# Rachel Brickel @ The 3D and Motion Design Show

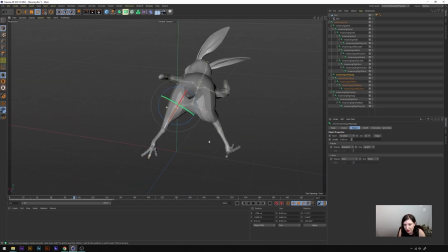1456s
He already looks like he's about to fight somebody.
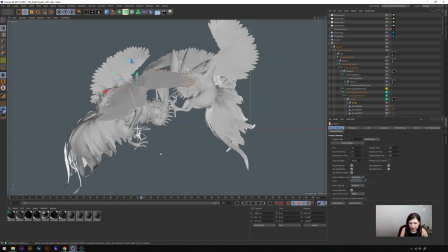1462s
So the way I approach the boards, I actually like put all those additional items back on.
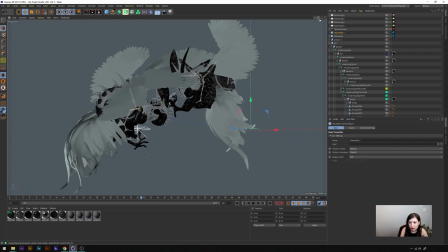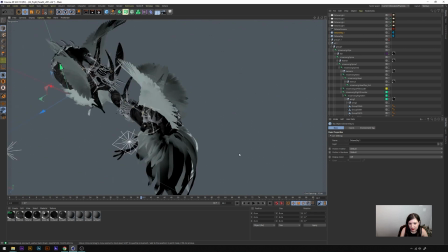1476s
And individually pose them.
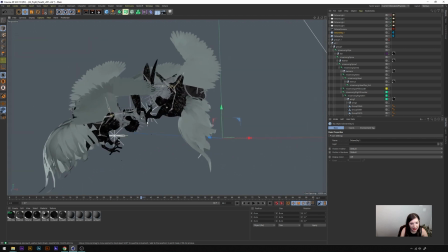1482s
So it is a little tedious, but it's a lot less work than actually rigging them and doing all of that.
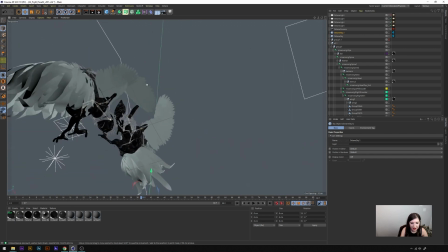1488s
And the idea is just to get the point across. So you can Frankenstein them and do everything like that.
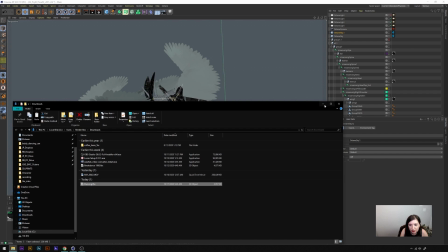1497s
And I did many different versions.
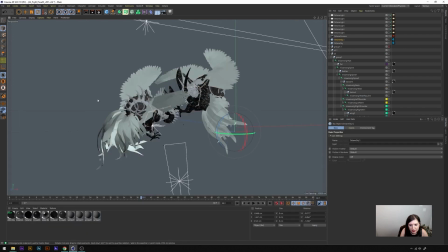As for treatment, I didn't really treat it that much.
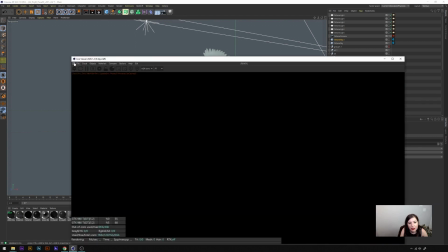1513s
I actually did most of the comping in Photoshop because the idea of it was to just get ourselves
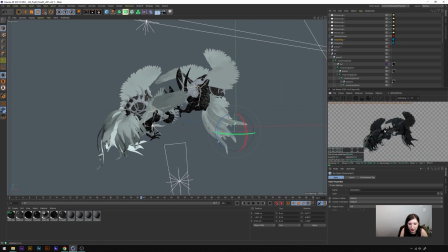1520s
the pose and be able to mock it up and then add the detail on from there.
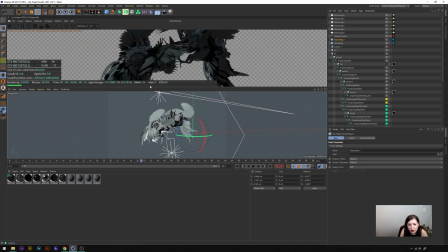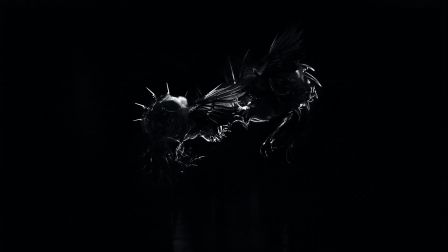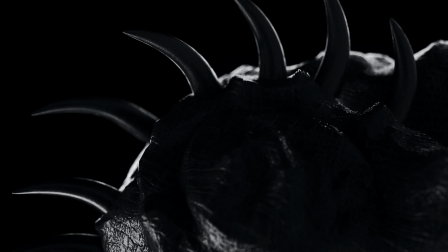1538s
So I made these frames to show the spikes coming out from the
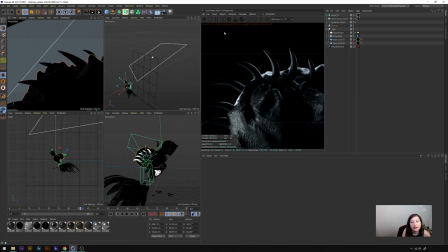1545s
alebrijes shell. And I lit these very minimally. This one only has one light.
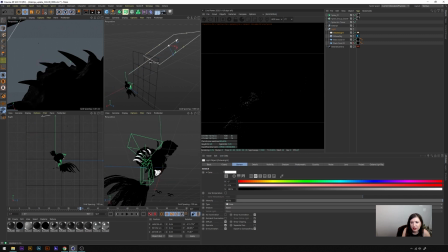1556s
I'm just gonna move this guy back and forth so you can see. So I'm getting all of this from one light, and that's really all I want. I'm trying to do a more dynamic look,
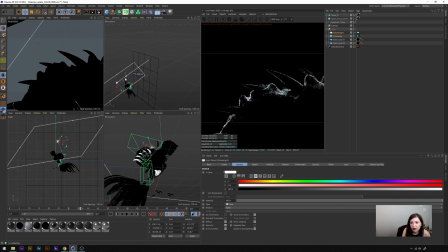1569s
dynamically lit look, so and minimal look. So that's why I'm using one light. Just to show you my light settings, I have this at basically 10.
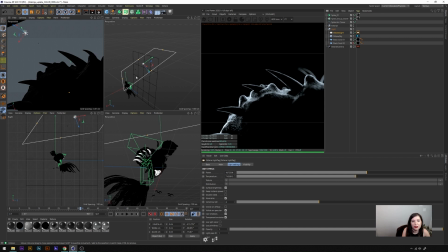1591s
And you know, a big part of it too is the size of the light. You know, so I try to make this thing kind of wide so it has a big area, so that, you know, we're using one light.
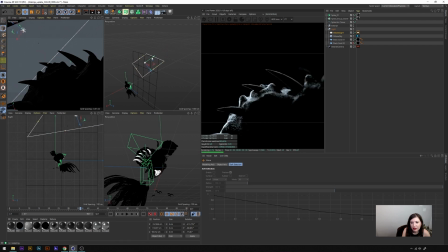1606s
So I made it a pretty big one so we can kind of see what we're doing, because if it was small it would kind of be a little hard to figure out what was working. But if you want to do that, you can, and you can make it look a little more like this.
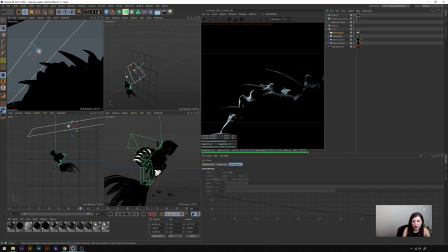1621s
So, but you know, sometimes you want it lit enough so that you know what you're looking at. So I try to light it a little bit more, but and crunch it in post, because sometimes it's nice to light something enough so that you can go into post and then crunch it to make it even more minimal.
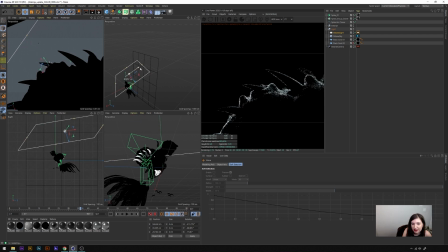1639s
So lighting it just a little bit more than you actually want is a good way to give yourself that flexibility in post.
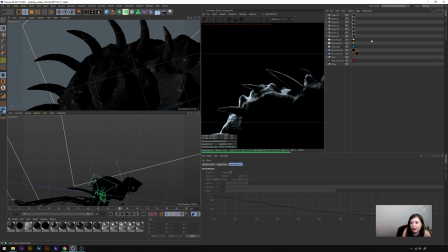1650s
Jump into this one. So for this guy, I lit him with as you can see, I'm using only 2 lights. I have one light
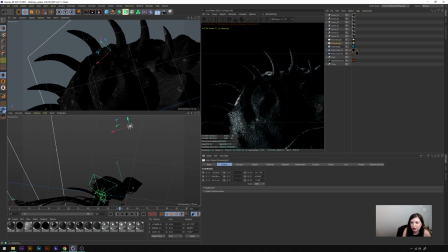1670s
from behind, which is what's giving us that rim light. And I have one light that's kind of at a 3/4 angle from the side, and that's kind of what's giving us this fall off.
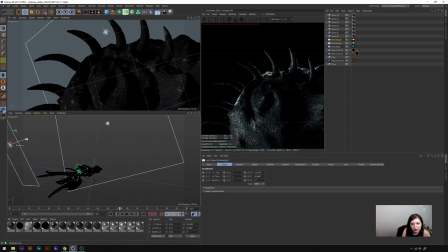1683s
And because it's at a 3/4 angle and not straight on, it gives us that fall off. The thing about lighting black is it's very hard, especially when it's on a black background, because your black item might get lost.
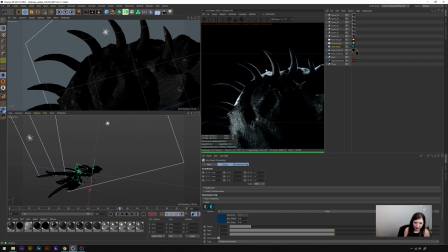1703s
Also, when you want to give it that rim light, sometimes your light has to be pretty hot just because you're lighting a black object. And when you're doing that, you risk having an overexposed rim light, which doesn't look very good either, unless that's the look you're going for.
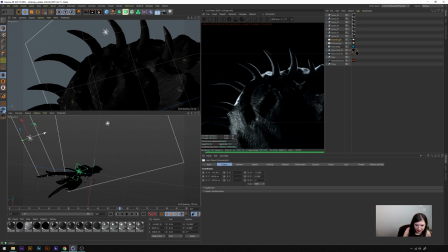1722s
And then also you want to be careful with your lights, because you don't want to overlight the black object, because if you do, then it just becomes gray, and then that kind of defeats the purpose of it looking black. And I don't think you want to make your black object look gray. If you wanted to look gray, you would just have a gray object.
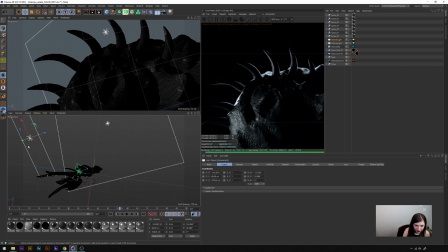1739s
So I think it looks really cool when you have more dynamic lighting like this, so we can kind of like hint at the shapes that are at play and let everything kind of fall off into shadows, which makes it kind of cool and ominous. Yeah, so that's kind of how I do those types of looks.
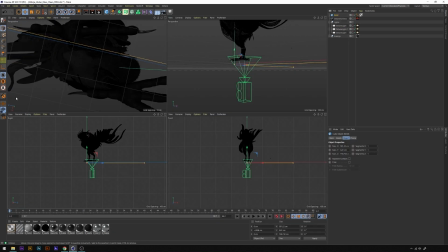1761s
Mocking up camera angles in Cinema 4D is a great time saver, because you can kind of try out a bunch of different things and figure out what's most interesting, and that can save out a lot of time on set.
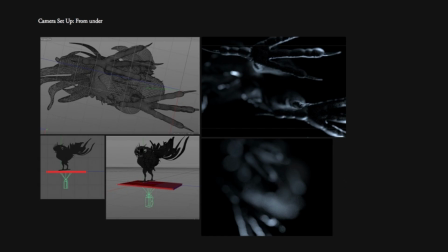1771s
So, and spark ideas. So I had this idea of getting a view of the alebrije as it stepped down before it leaped up into battle, into that fighting pose.
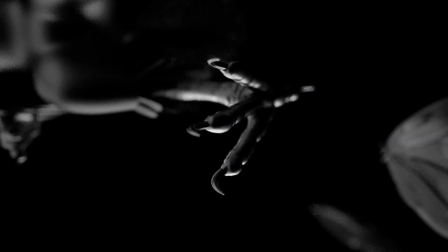1785s
So the way I built it was just really just having like a little panel here,
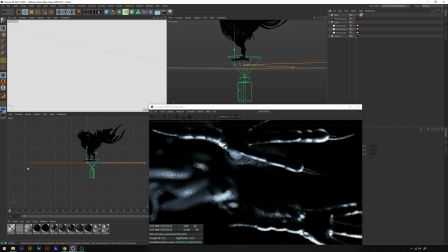1791s
just to sell the idea of like, hey, let's put a camera underneath and have some plexiglass so that we can see through it.
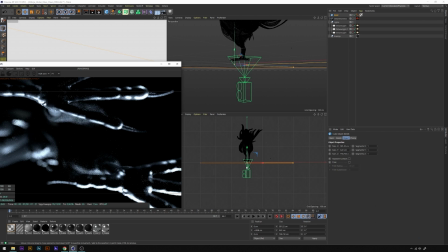1799s
And this is kind of what the render looks like, just to kind of show and give an idea of the lighting. And so from there, Current and Mezcal worked together to create this set,
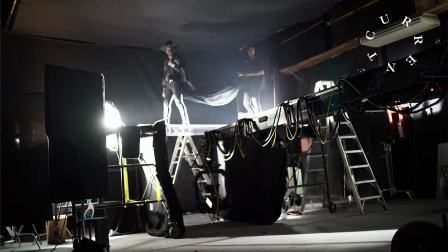1813s
and the plexiglass was made so big that the talent could walk on it. And that's just the coolest thing about the creative process, because people are always riffing off of each other and trying to push ideas even further. So this thing became its own standalone teaser.
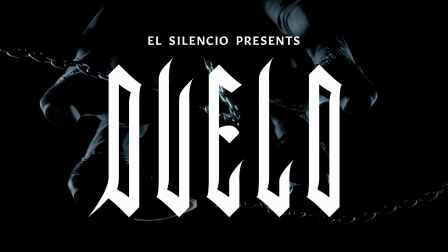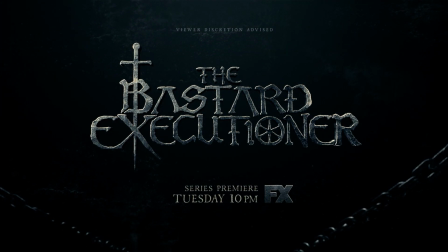1836s
For the Bastard Executioner, this pitch was done completely in-house at FX Networks.
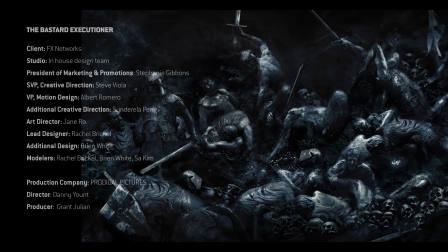1840s
I worked very closely with Steve Viola, Cinderella Pang, and Jane Rowe.
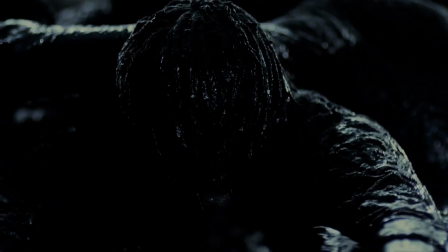1846s
And then Danny Yunt executed the boards that we created in this massive shoot.
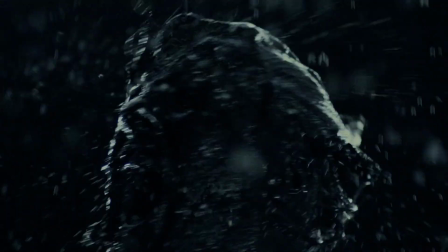1852s
So it was a completely collaborative project, and it was one of the first times I felt the full weight of working with a team. So what I really want to take you through is my process from ideation with 3D to using very simple 3D and comping it for boards. It first really started out just with some sketches.
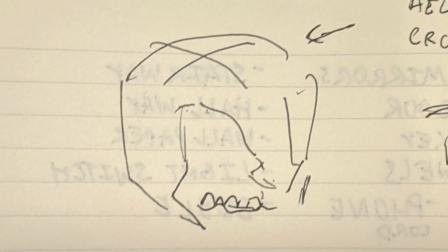1874s
I had this idea of a warrior with nothing left of him except for his teeth left behind.
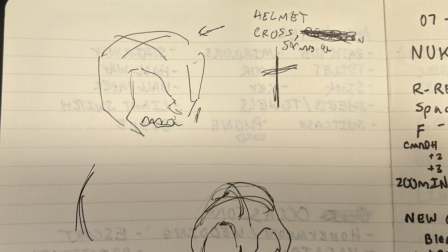1879s
And I thought this was a good representation of the loss of identity that can come from battle. And I was just trying to think of different ways to abstract medieval war. And I wanted to think of different symbols of things that I could model, that I could share with the team that were generic enough, but also were in a way concept driven.
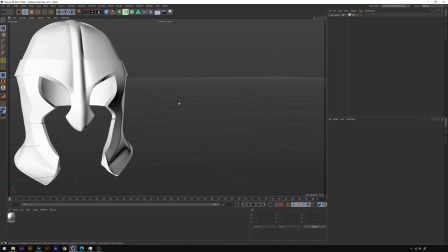1899s
So I modeled this helmet, and as you can see, it's very simple.
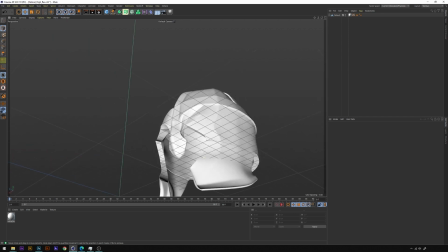1904s
It's just like my doodle.
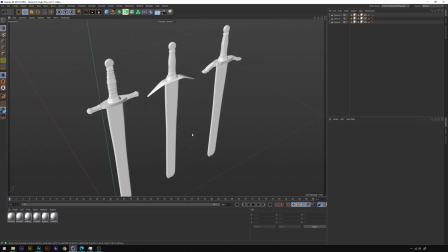1907s
And I modeled these swords, and I tried to model 3 because I was trying to give some flexibility to the team.
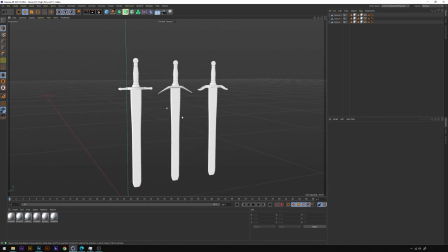1914s
And I knew I wanted to put a sword in my boards, but I just had to think of what I wanted to do.
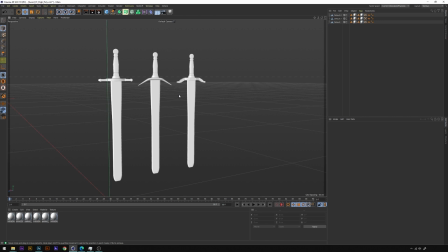1921s
So I started thinking about what it would be like if you were fighting in a medieval war and in Europe. And I thought, well, it'd probably be raining. So I started thinking about mud. And then I started thinking about metal, because the sword was metal and the helmet was metal. And I got this idea about, well, what if the sword itself was melting into the mud?
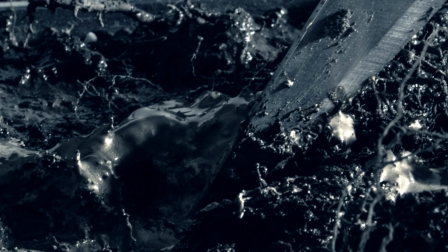1941s
And we got this mix of metal and mud as a texture,
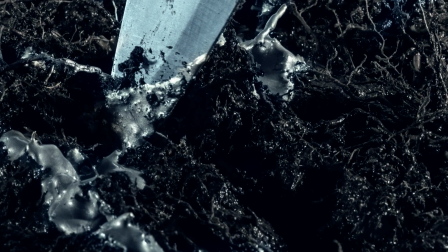1946s
showing the idea of the toxicity of war and the poison that it is and how it corrupts.